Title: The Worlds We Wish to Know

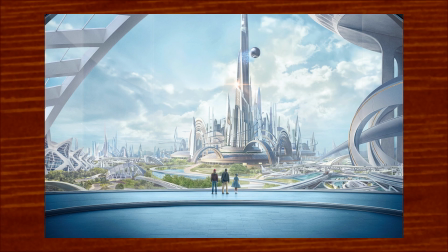(16:44)
A futurist metropolis can exist as a vast frontier to a contemporary viewer because oftentimes the strands of information that exist within the present have spiraled and
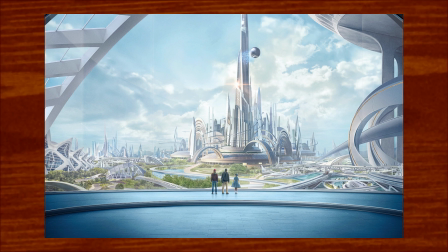(16:58)
rewoven over time into something that is perceived as a sort of frontier of complexity.
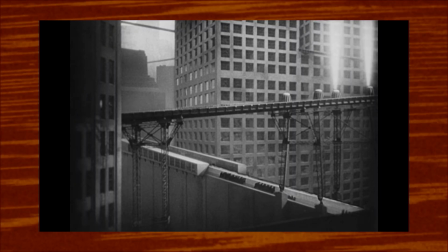(17:05)
One of the earliest forays into this subgenre is Fritz Lang's Metropolis.
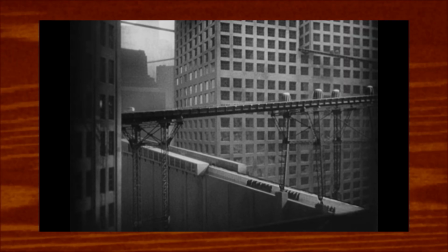(17:11)
In it, we see expressionist design used to convey a city that is so large
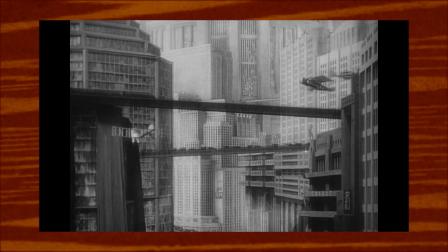(17:16)
that its science and logic are estranged from emotion and empathy.
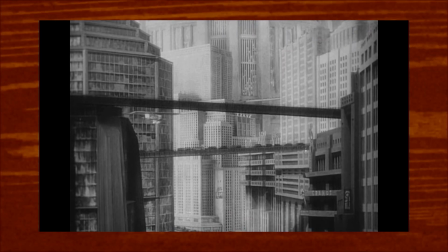(17:22)
Contemporary information is used to project an estimate of future problems, solutions, and ramifications.
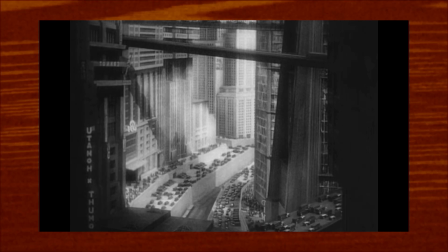(17:30)
This is what delineates a futurist landscape from an apocalypse one.
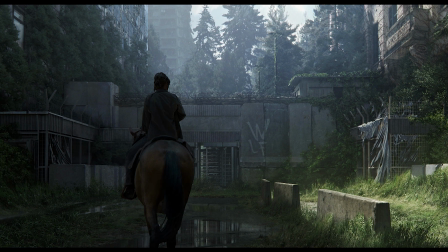(17:34)
In an apocalypse, the land has been liberated from the woes of civilization.
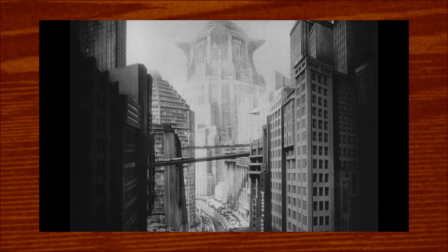(17:39)
In a futurist dystopia, the landscape is fundamentally injected with them.
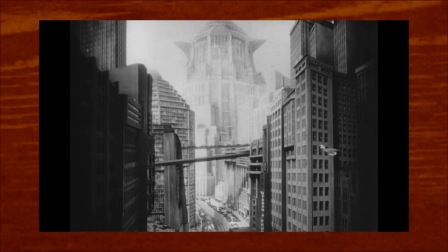(17:44)
It is a diagnosis as opposed to a disruption.
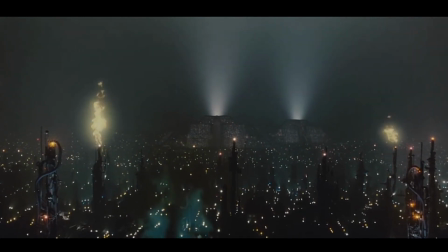(17:50)
In the film Blade Runner, the futuristic cyberpunk Los Angeles is a dense, churning pit of human activity.
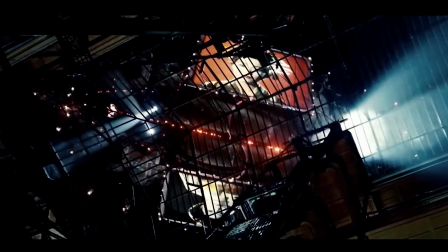(17:59)
Cultural assimilation and population growth have led this timeline to a state of
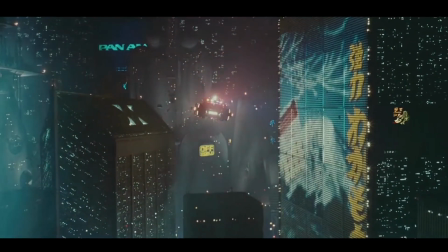(18:05)
devastating hyperdevelopment, where buildings are so massive that they lose their scale entirely.
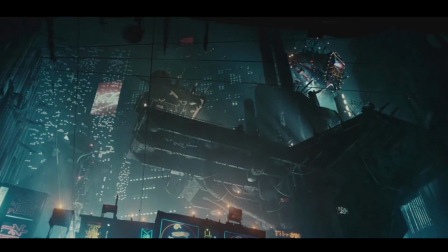(18:11)
There is still familiar imagery here,
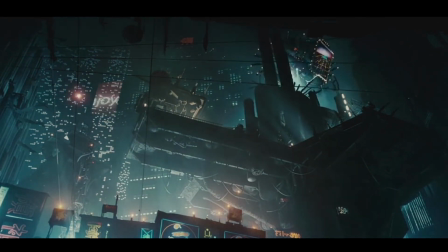(18:15)
recognizable brand logos that flash on massive screens that hug every street of this rainy,
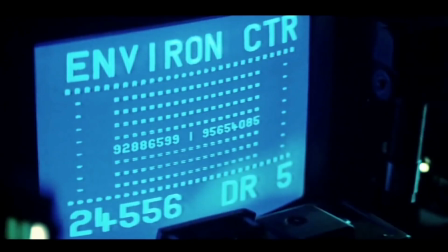(18:22)
smog-soaked city. In Blade Runner, the world hasn't ended, nor has it improved.
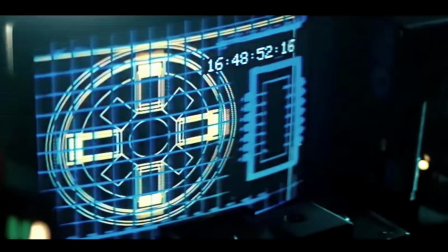(18:29)
It has continued on its trajectory until its history and technology have become so far
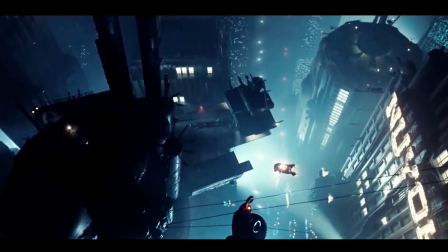(18:36)
from our own that the behemoth of a city becomes an ominous mass of noise,
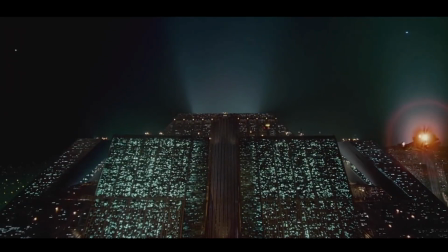(18:43)
bursting with complexity and information,
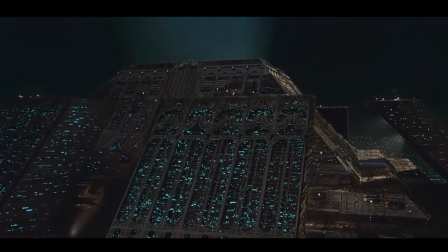(18:46)
instead of a monument becoming buried by the churning tectonic activity of the natural landscape.
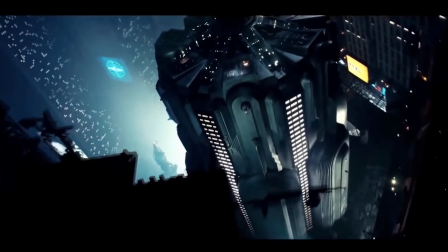(18:53)
It is the natural landscape that has been buried beneath the tornado of human development.
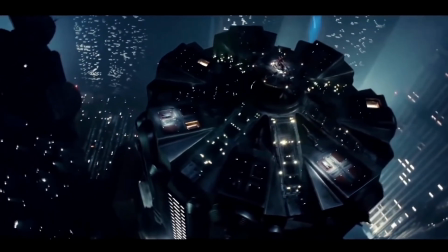(18:59)
Light pollution obscures the day from night, and the population is so overstimulated they hardly seem to notice the rain.
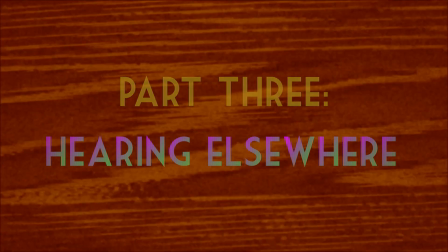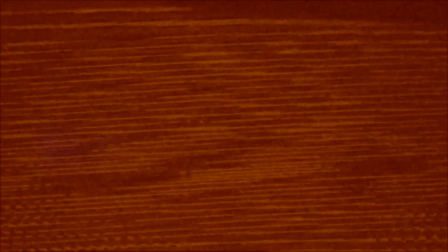(19:16)
The main virtue that modern means of storytelling possess that books, painting, and photography do not is sound.
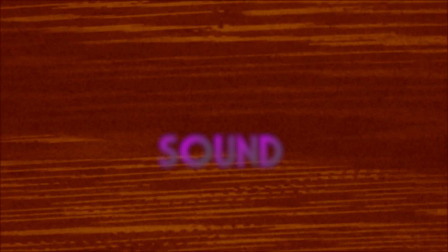(19:25)
Sound in filmmaking is often placed into two categories: diegetic and non-diegetic sounds.
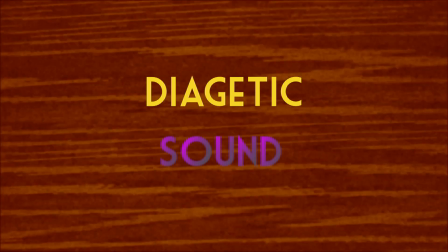(19:32)
Diegetic sounds are relevant to what's happening within a given scene. They exist in the reality of the characters,
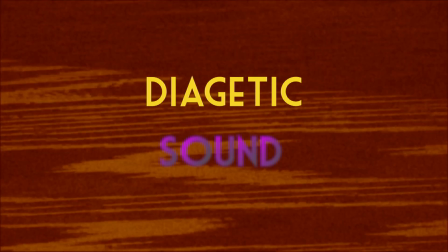(19:40)
so examples would be footsteps, the clinking of utensils, or a car engine starting.
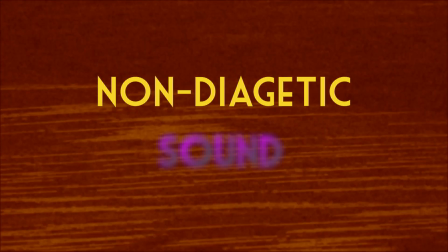(19:47)
Non-diegetic sounds are sounds that the on-screen characters likely cannot hear.
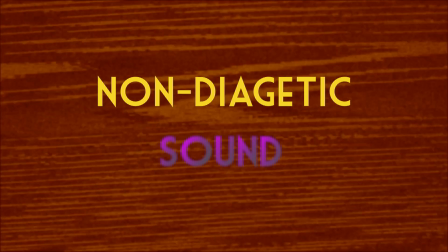(19:52)
They exist only in the audience's reality.
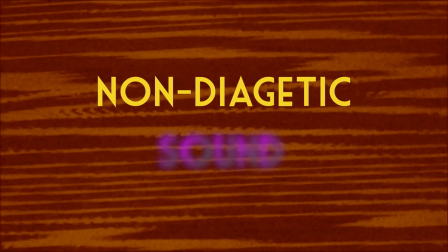(19:56)
The most common examples of non-diegetic sounds would be a musical score or something like a narration.
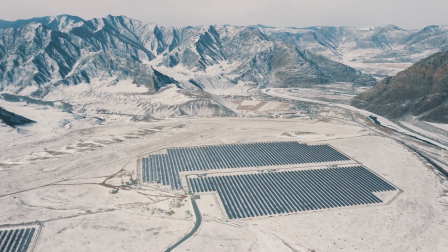(20:04)
It's easy to understand the way in which both can be used to assist in creating a distinct and unique environment.
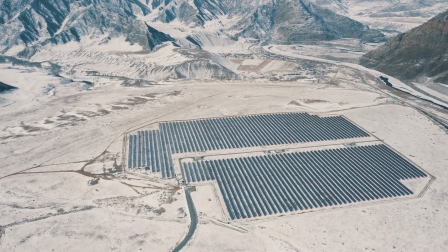(20:12)
Diegetic sounds can be used to indicate texture, for instance, the crunching of snow or the ruffling of dry grass.
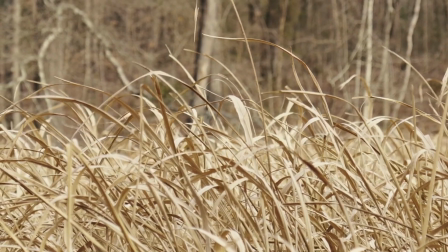(20:20)
If an unexpected sound is used, it raises a question about the nature of the environment the characters find themselves in.
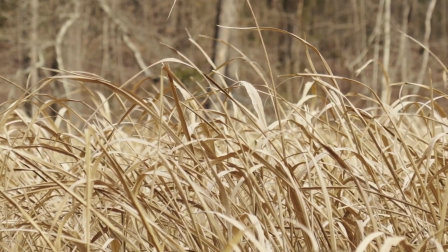(20:26)
If the audience sees a grassy field but hears the sounds of glass breaking whenever a step is taken,
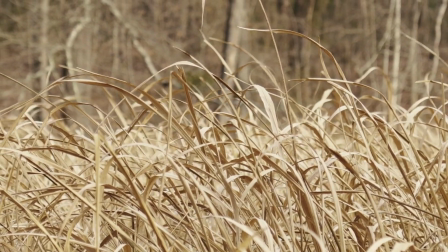(20:33)
then the diegetic sound becomes extremely relevant to their understanding of what's happening.
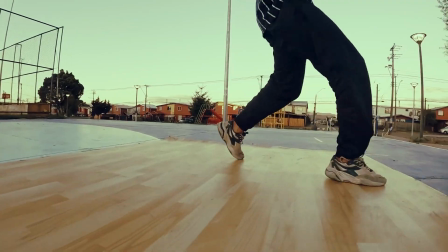(20:40)
Non-diegetic sounds, on the other hand, are frequently used to either reinforce or aggressively disrupt an expected mood.
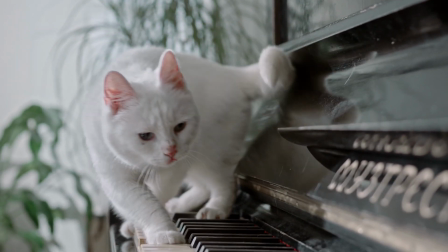(20:47)
When music is played that is misaligned with the visual tone of the scene, it offsets that tone.